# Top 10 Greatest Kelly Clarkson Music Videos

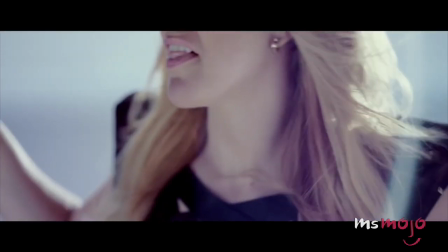[0:03]
For the first American Idol, these videos help define her image.
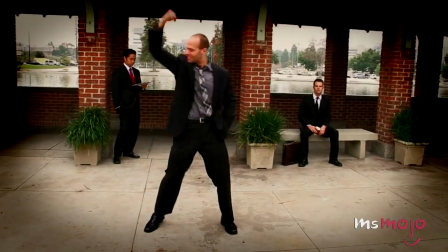[0:07]
Welcome to Ms. Mojo, and today, we'll be counting down our picks for the top 10 greatest Kelly Clarkson music videos.
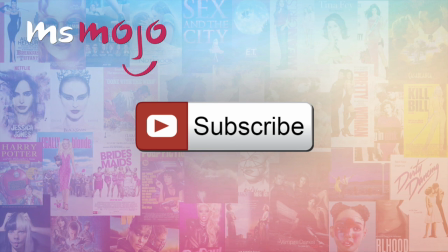[0:14]
Before we begin, we publish new videos every day, so be sure to subscribe for more great content.
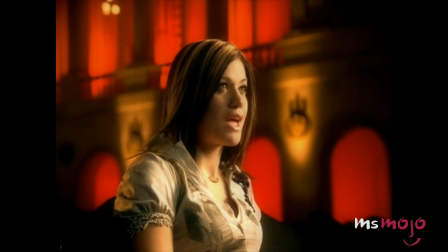[0:19]
For this list, we're focusing solely on the best music videos from Kelly Clarkson's career.
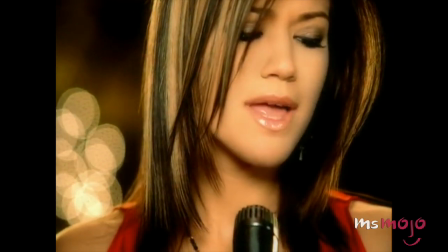[0:24] A moment like this, some people went far again.
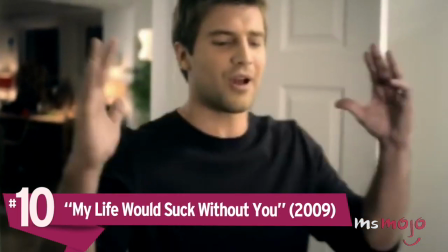[0:32]
Number 10. My life would suck without you.
Cause we belong,
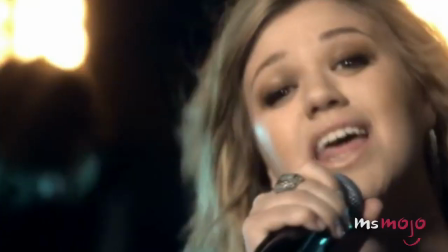[0:40] yeah.
With an emphasis on romantic bonds, this lively music video features a truly celebratory Kelly.
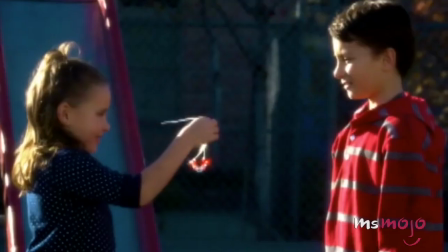[0:46]
It's playful and fun, yet there's a sentimental aspect, too, as director Wayne Esham shifts between the past and present,
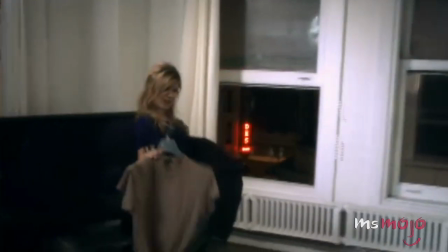[0:53]
demonstrating how relationships grow and thrive through mutual support.
Either way, I found nothing without you.
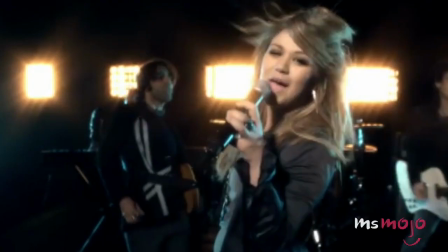[1:02]
While the fast-paced editing helps move things along, it's the performance visuals that boost the video, as Kelly rocks out and howls the infectious chorus.
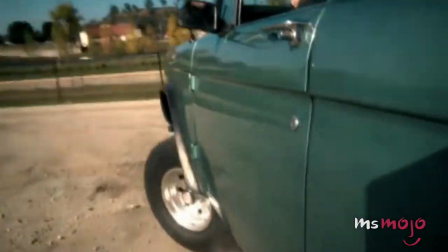[1:10]
By the end, she seems to be saying that love can be dangerous, but it's worth the ride.
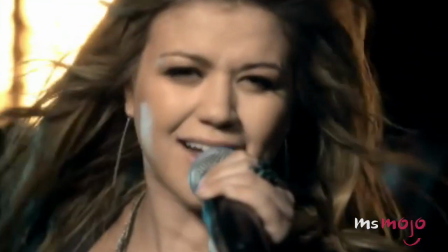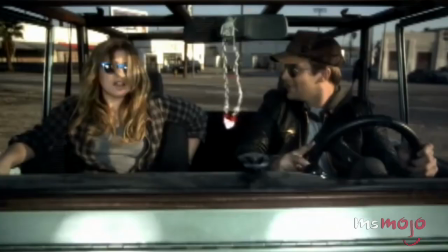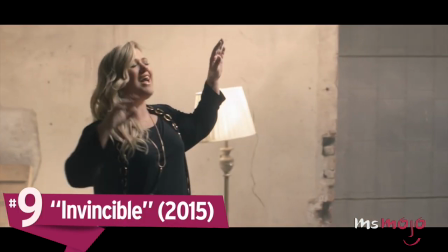[1:27]
Number 9. Invincible.
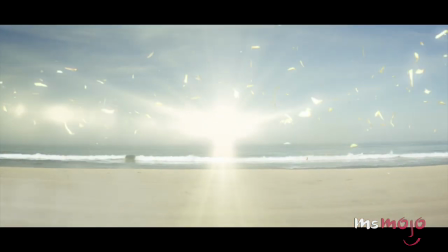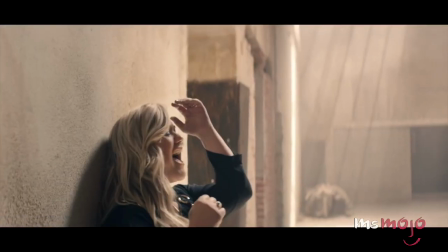[1:35]
Directed by Alain Isuchanu, here's a video that relies more on metaphorical visuals than pure star power.
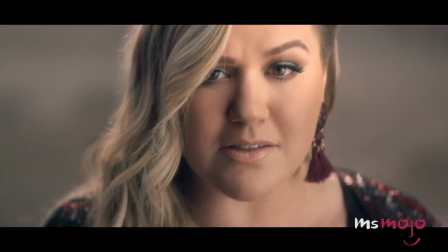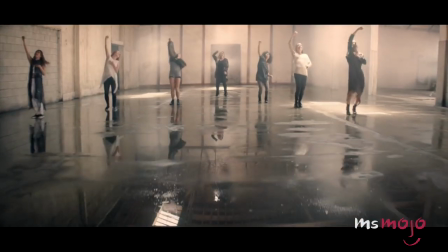[1:45]
With such an approach, the imagery lends more weight to inspirational lyrics rotating between exuberant beachside visuals and a warehouse full of bright, floating cubes.
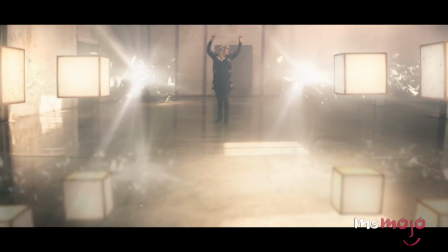[1:58]
The payoff comes when numerous women blossom from the interior lights, and suddenly everything becomes clear, as Kelly and company celebrate their individuality.
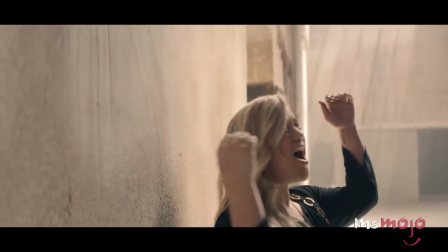[2:12]
It's not often that you'll find Kelly performing choreographed numbers, but Invincible gave her an opportunity to unite with fellow females for an important message.
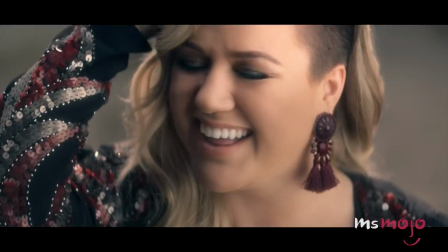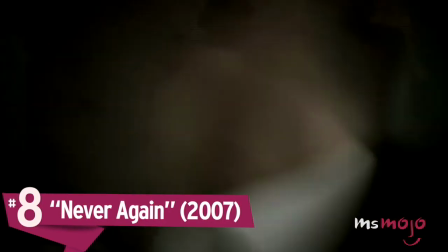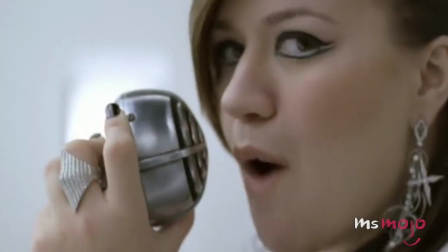[2:30]
While the visual theme of this music video is dark and moody, the core message rings true.
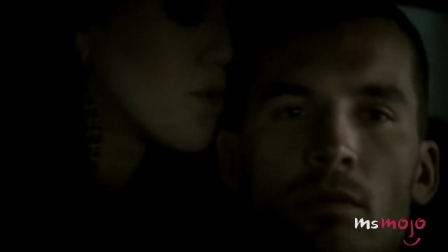[2:35] She really knows the truth, she deserves you.
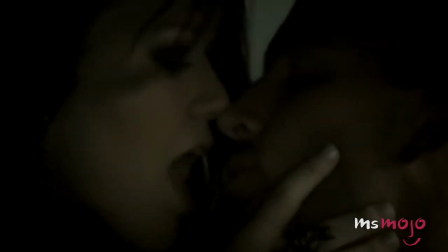[2:40]
Directed by Joseph Kahn, Never Again contrasts stripped-down white performance visuals with an abusive man's haunting ride towards a personal truth.
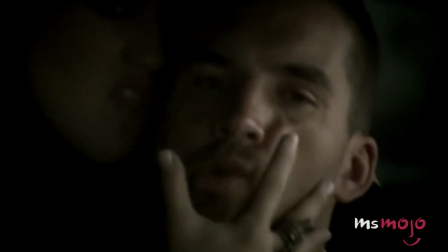[2:48] And he'll be through with you.
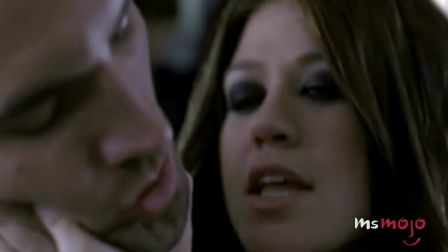[2:52]
There's a heavy message to contemplate in Never Again, but Kahn abstains from shocking visuals and takes more of a cinematic approach,
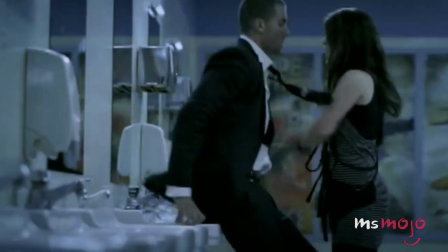[2:58]
with Kelly functioning as a femme fatale out for revenge.
Never again,
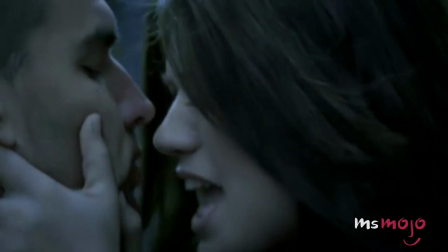[3:06] again.
As a result, there's plenty of entertainment value, along with some insightful visual subtext in the supporting performance shots.
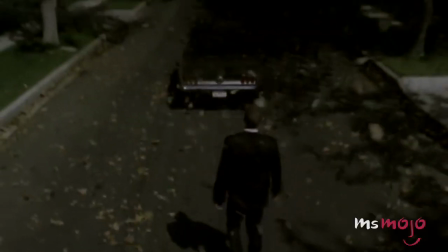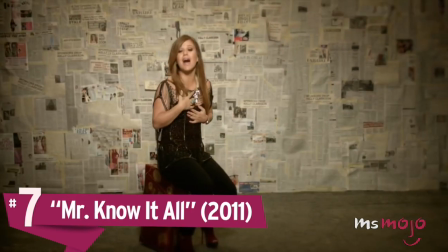[3:19]
Number seven, Mr. Know-It-All
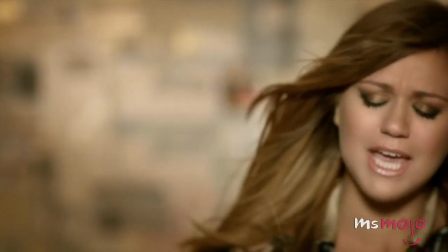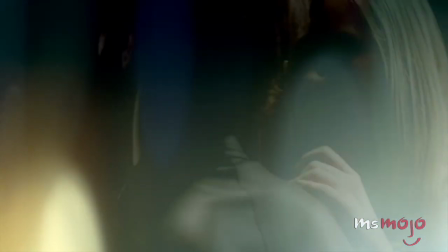[3:27]
Despite the title's suffix, this video is less about one particular individual and more about nasty internet trolls.
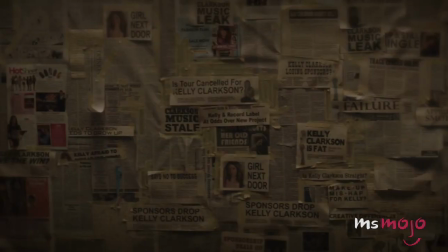[3:33]
And so, the wall of doubt in this Justin Francis directed video speaks volumes, as Kelly smirks at media reports while flashing a knowing eye at the camera.
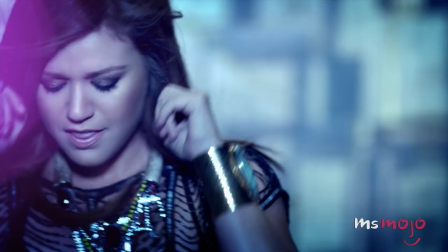[3:45]
For this video, she's feisty and fed up, yet she also insinuates that she'll keep on keeping on, regardless of what people say.
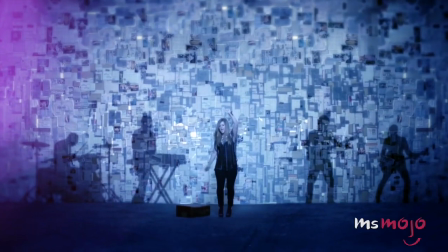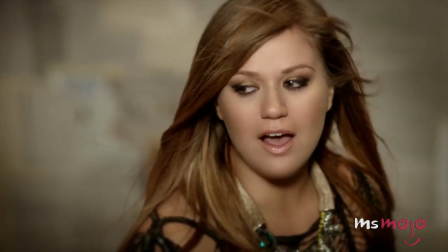[3:57]
Visually, Mr. Know-It-All taps into an important issue in 21st century media. As news, agencies and paparazzi spread rumors and create walls of doubt.
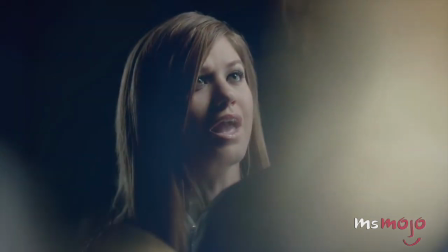[4:09]
In this visual, Kelly busts down that wall and ultimately takes the high road against her haters.
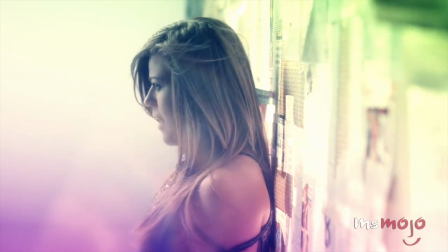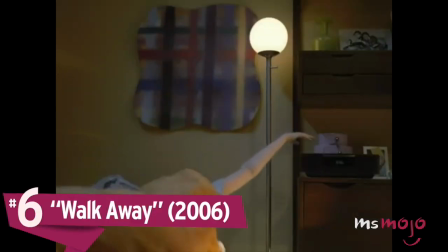[4:22]
Number 6. Walk Away
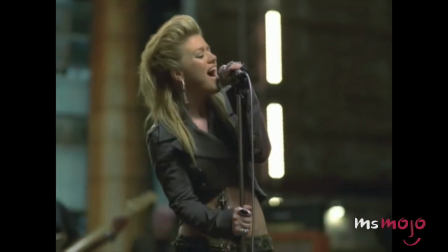[4:28]
In this Joseph Kahn directed music video, it's all about knowing your personal value and rising above the drama.
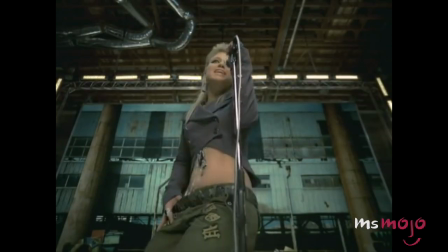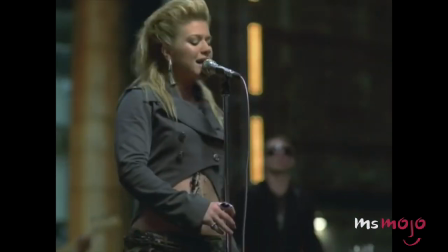[4:39]
Sure, maybe Walk Away isn't the most complex of Kelly Clarkson videos, but it shows how some romantic decisions can be quite simple.
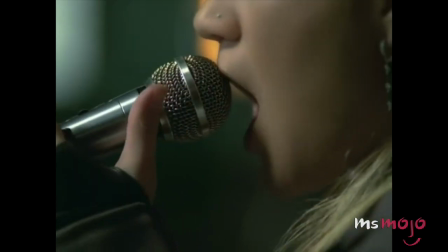[4:50]
With Kelly rocking the mic, the complimentary visuals touch on inner freedom, whether you're at home or in the workplace.
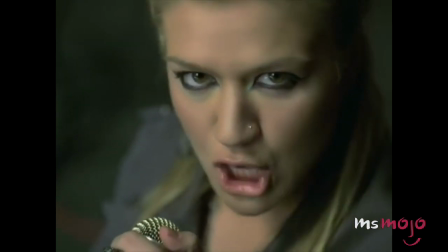[4:56]
And so, Walk Away symbolizes that feeling when you finally decide to trade bad vibes for happiness.
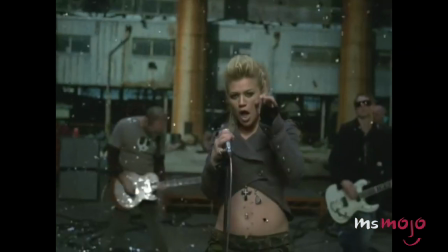[5:05]
It's classic Kelly, and a perfect visual representation of why she became so popular after American Idol.
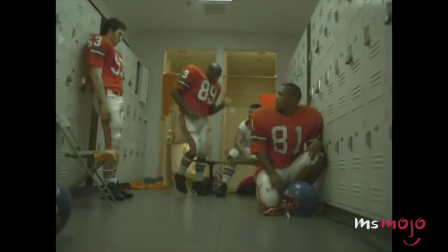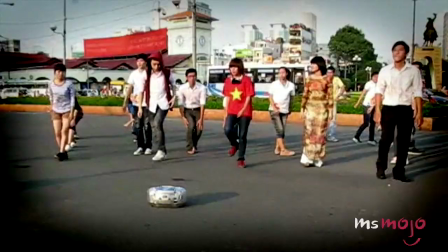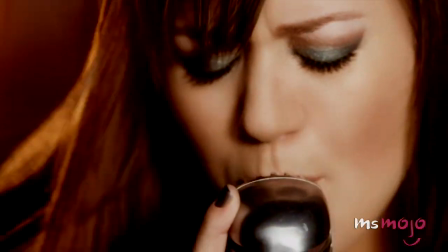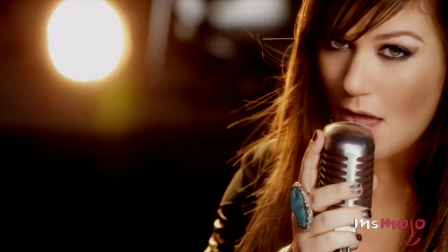[5:30]
To support her enthemic song of self-empowerment, Kelly took an interactive approach to connect.
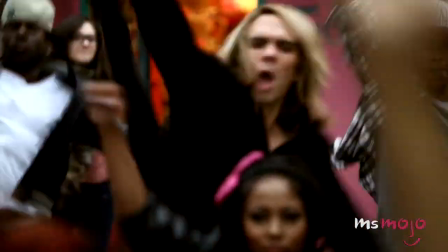[5:40]
And by connect, we mean she flash mobs with a world of fans through Shane Drake's direction, celebrating diversity and positivity.
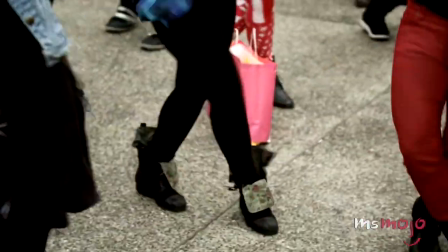[5:53]
While that alone is a clever concept, Stronger becomes even more effective through Kelly's fun-loving demeanor and attitude.
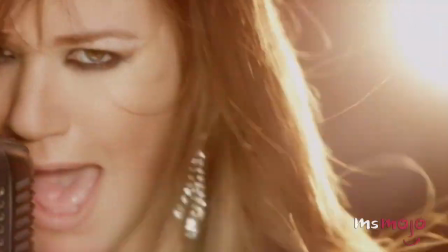[6:04]
With some practical choreography and important message,
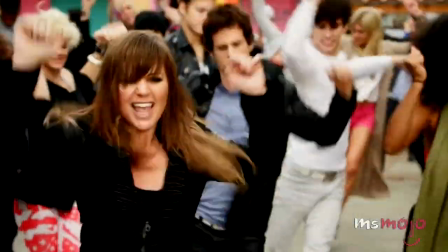[6:07]
Stronger represents how pop stars can change the world just a little bit, if only by showing love to others and communicating good vibes.
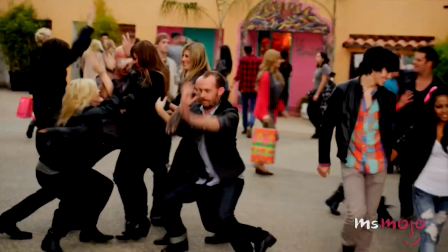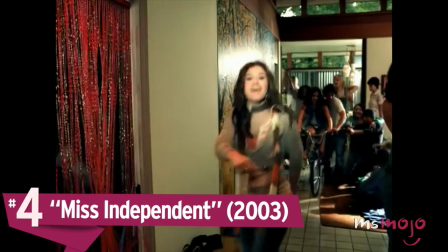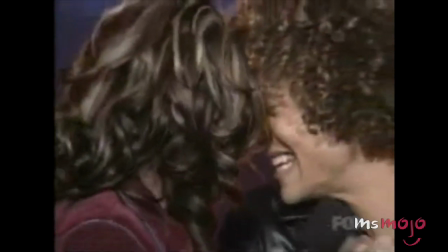[6:28]
After American Idol, Kelly seemed primed for a pop star takeover, and it was videos like this that helped jumpstart her career.
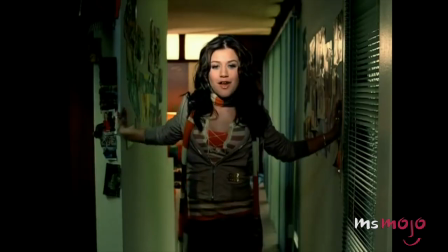[6:40]
Directed by Liz Freelander, Miss Independent strays from innocent bubblegum pop and positions Kelly as a strong female figure.
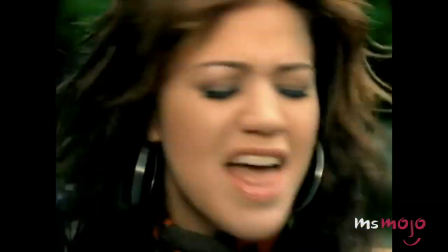[6:51]
With the party setting, she connects with her core demographic, separating herself and the more pretentious pop artists of the time.
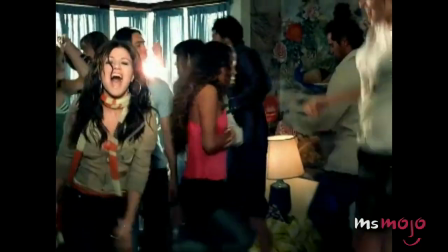[6:57]
Like many Kelly videos, she just seems to genuinely be having the time of her life. And so, fans could easily buy into Miss Independent, as Kelly kept it real.
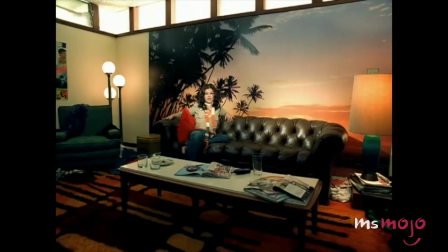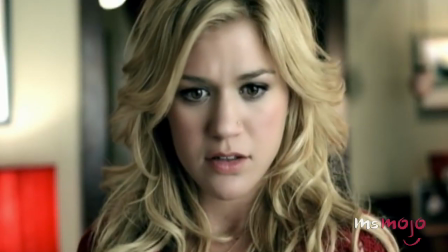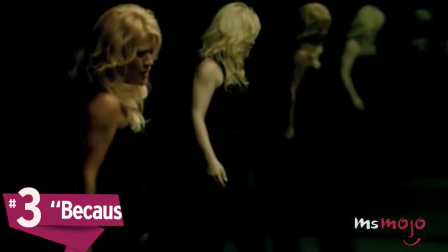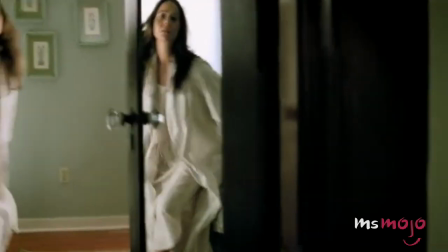[7:24]
Based on painful childhood memories, this video is both emotional and heartbreaking.
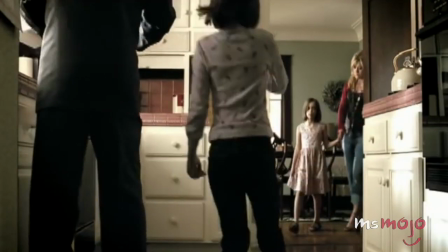[7:29]
Even so, Because of You offers some insight into Kelly's personal life, as director Vadim Perelman stages the singer both on her own and with her younger self.
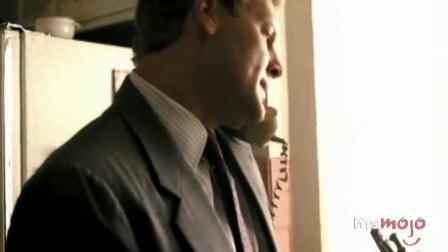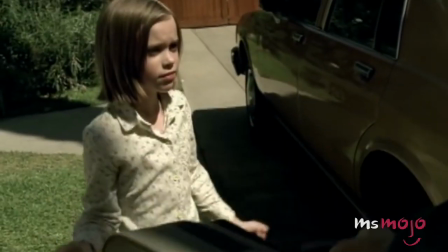[7:42]
Balancing nearer shots with images of domestic turmoil,
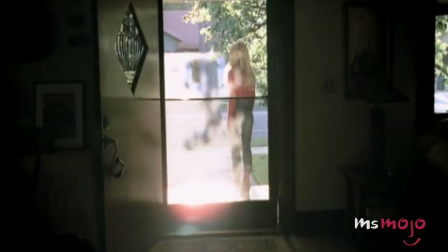[7:45]
Because of You zeroes in on the pain that comes from broken relationships, and Kelly doesn't hold back with her impassioned performance.
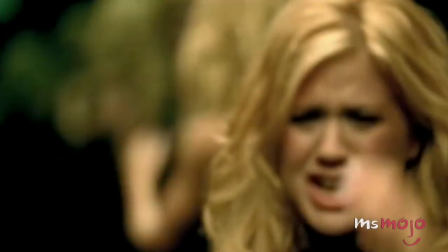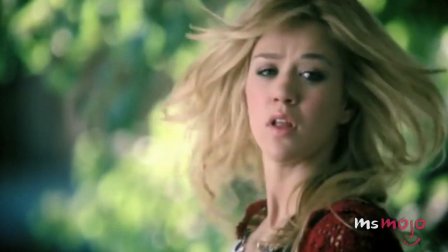[7:56]
Artistically, it's an impressive production, and emotionally,
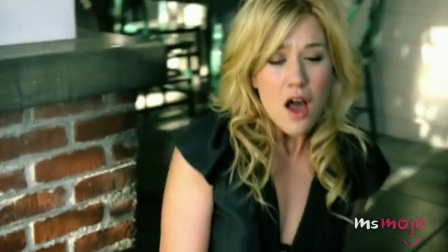[8:00]
well, Kelly once again stays authentic, despite her vulnerability by reflecting on a darker time in her life.